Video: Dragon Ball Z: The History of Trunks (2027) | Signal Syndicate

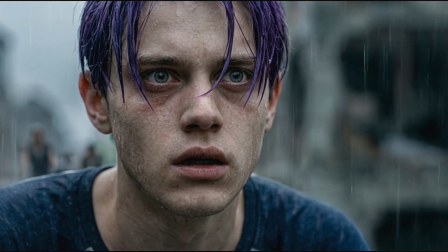(6:05)
In some generations, Kling 3 also confused background shapes and interpreted them as people in the background.
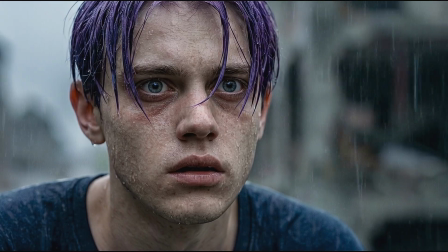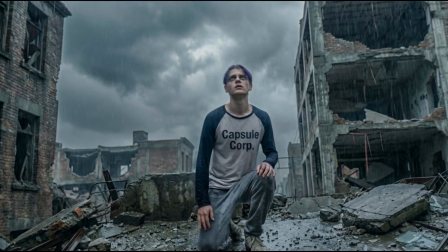(6:19)
The next scene, where he turns around, had too much morphing.
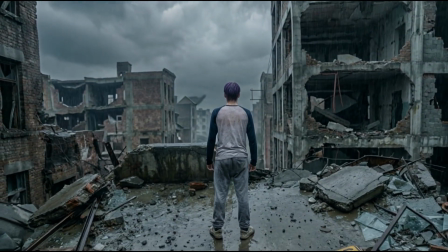(6:23)
However, it was still my favorite shot visually, even with those issues.
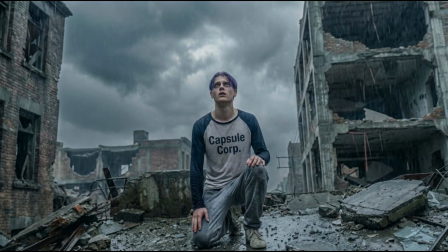(6:28)
It had that scrawny, skinny kid vibe, which is exactly what I wanted.
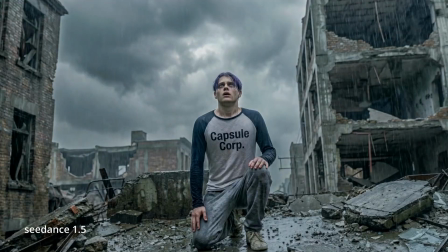(6:34)
I also tried using C-Dance 1.5. I would have tried C-Dance 2.0, but it wasn't widely available yet.
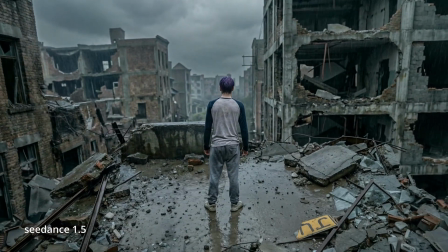(6:43)
Using the same first and last images, it handled the scene much better and didn't produce those morphing artifacts.
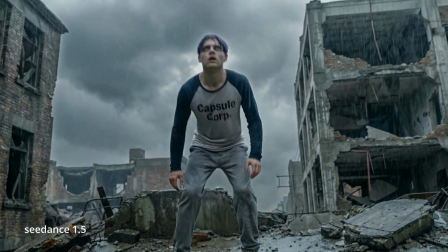(6:50)
However, I didn't like how Trunks looked. He appeared too muscular.
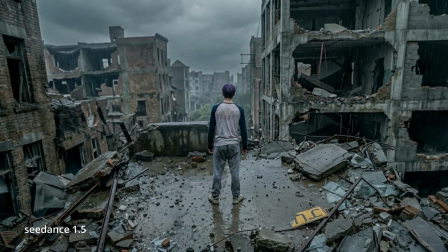(6:55)
I also tried another render with Kling 3, but this time I only gave it the first image.
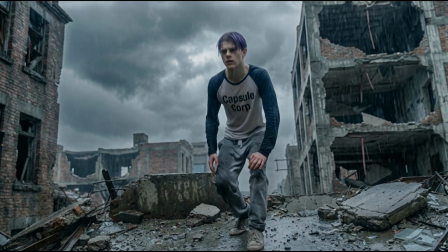(7:02)
It did a better job, but Trunks still looked too buff.
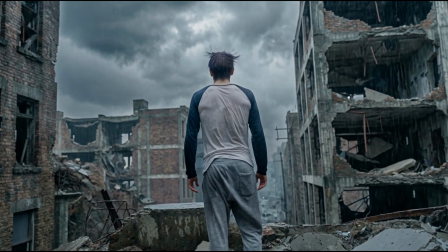(7:06)
Since this was only the beginning of the project, and there were many more scenes to generate, I decided to save money and stick with the first version.
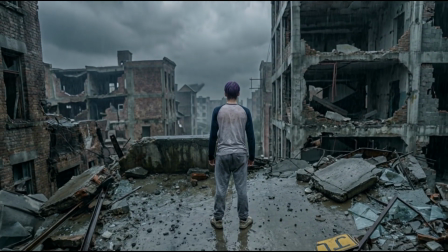(7:15)
Even though it had flaws, it was good enough, and I considered the part where he wakes up and realizes what happened finished.
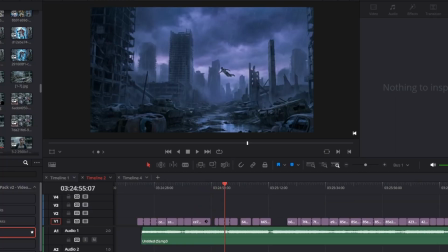(7:22)
So in this part, Trunks is now searching for Gohan across the destroyed city.
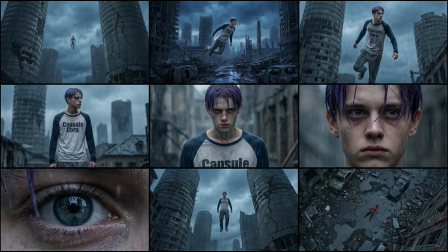(7:27)
In my initial storyboards, I imagined that he would be flying in the distance for a few shots,
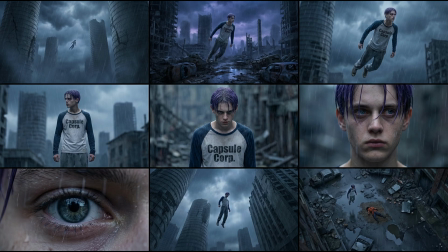(7:32)
but as an experiment, I had this different image that I wanted to test.
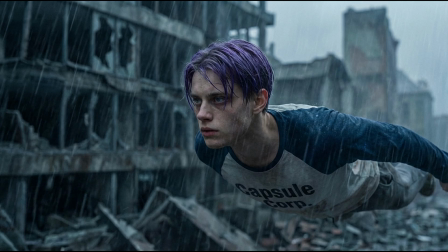(7:37)
And oh boy, when I used this image as the first frame, the first thing Kling generated was this.
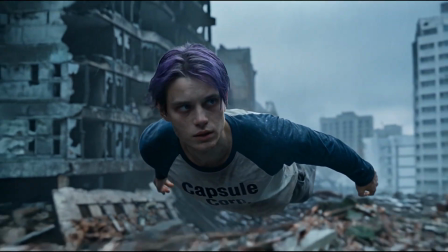(7:44)
I have to be honest, I thought it was great.
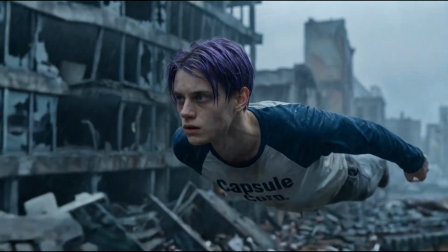(7:47)
When I asked it to generate this flight scene, I didn't expect much, but I think it's safe to say that this was a very high quality generation.
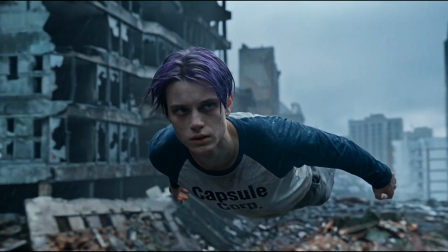(7:56)
Sure, it has that extra arm issue at the end, which is why I didn't use it in the final version, but I was shocked by how good it looked.
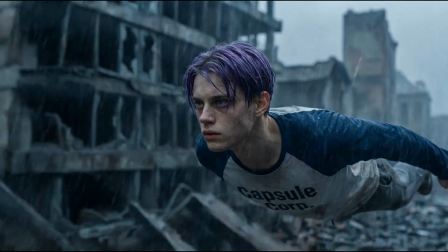(8:04)
Here are some other variations.
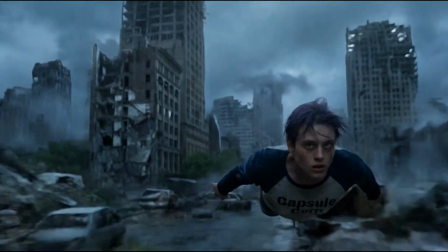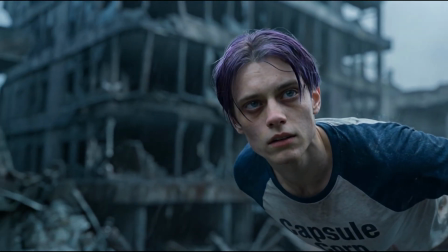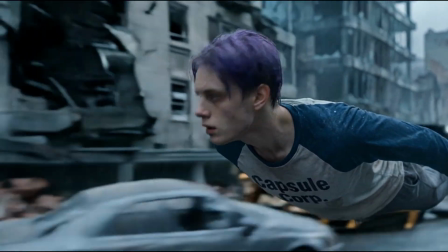(8:18)
Some of them were duds, but this is the one I chose to use. It was simply the cleanest out of the bunch.
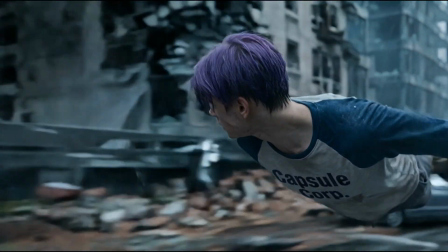(8:24)
Because that last flight shot was so good, I decided not to include those very distant shots from the storyboard, and instead jump straight to the next scene.
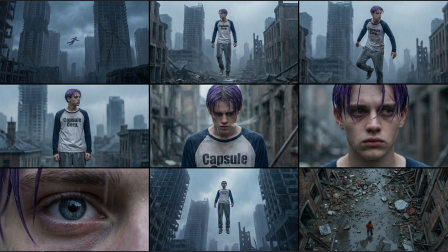(8:33)
The moment where Trunks is flying at high speed, stops in the air, and continues searching was a bit demanding to generate.
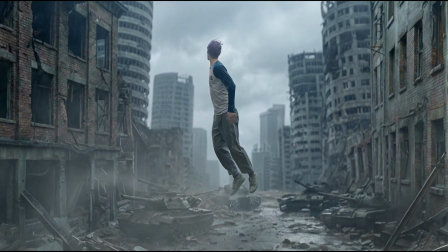(8:40)
It took a while before I managed to get something I was satisfied with. There were a lot of failed attempts.
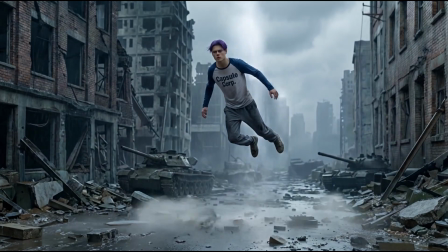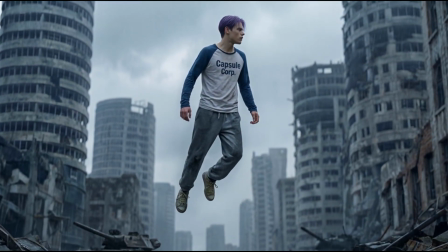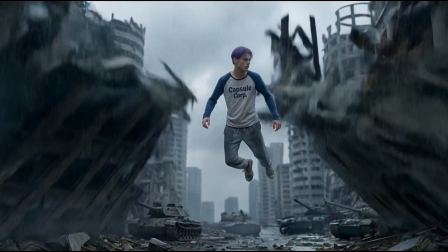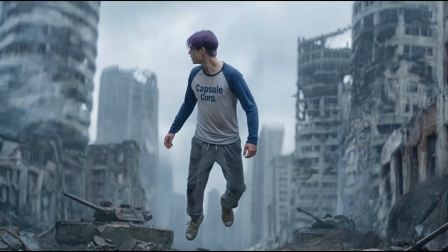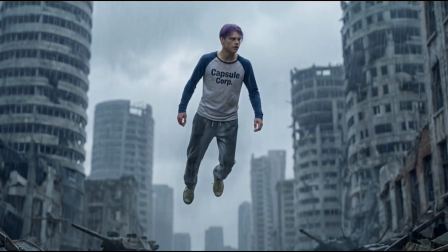(9:07)
It could have been partly due to my prompting,
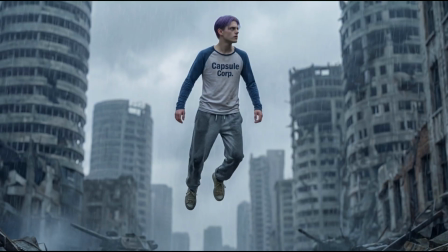(9:09)
but I would say Kling often struggled with generations that used both a first and last frame, which is what I used here.
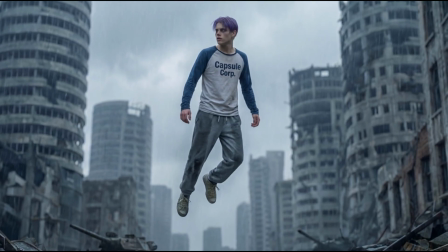(9:16)
But eventually I started getting something closer to what I wanted. Here we have the moment when Trunks sees Gohan lying on the ground.
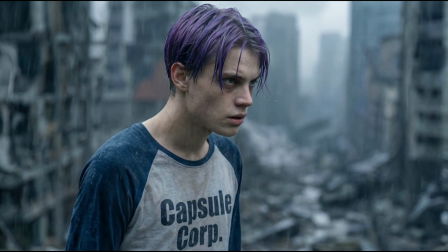(9:25)
I would say none of these were really what I wanted.
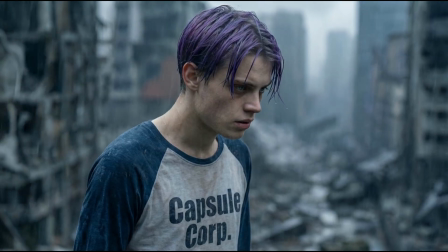(9:28)
All of them seemed a bit off in their execution, but because I was burning way too many credits, I had to stop.
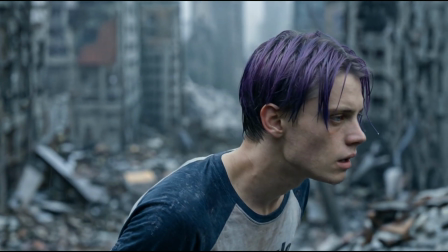(9:34)
So I decided to stick with this one, which I think was the best generation. It works well with the previous shot, and still feels dynamic.
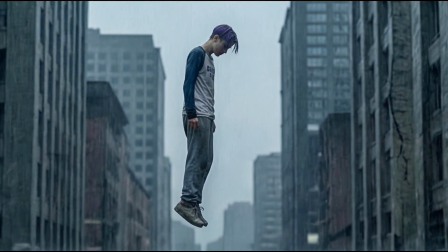(9:43)
The other shots were pretty straightforward. They didn't really have many bad takes.
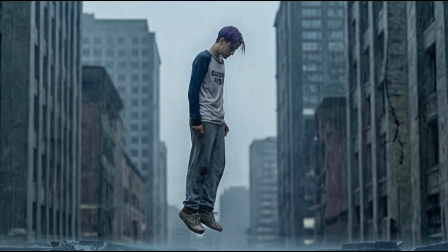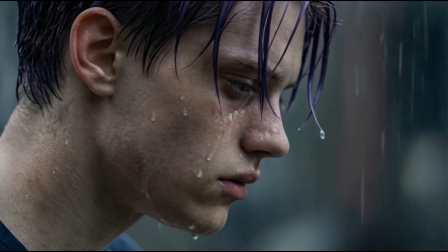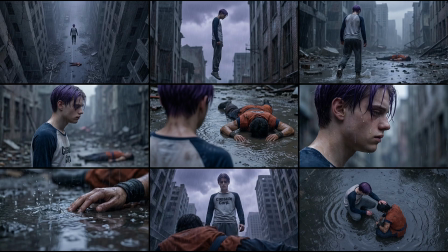(9:58)
In this next part, I wanted the scene to feel more dramatic. Here are some of the storyboards I made.
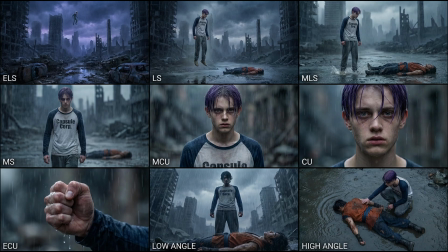(10:03)
Some of them had really cool shots, but since I can't tell the same story 10 different ways, I had to choose one direction.
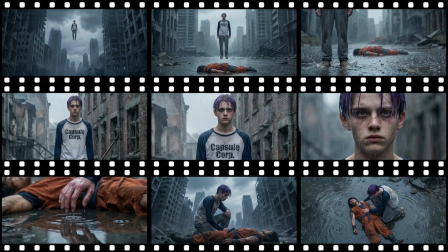(10:11)
In the end, I decided to go with a darker tone.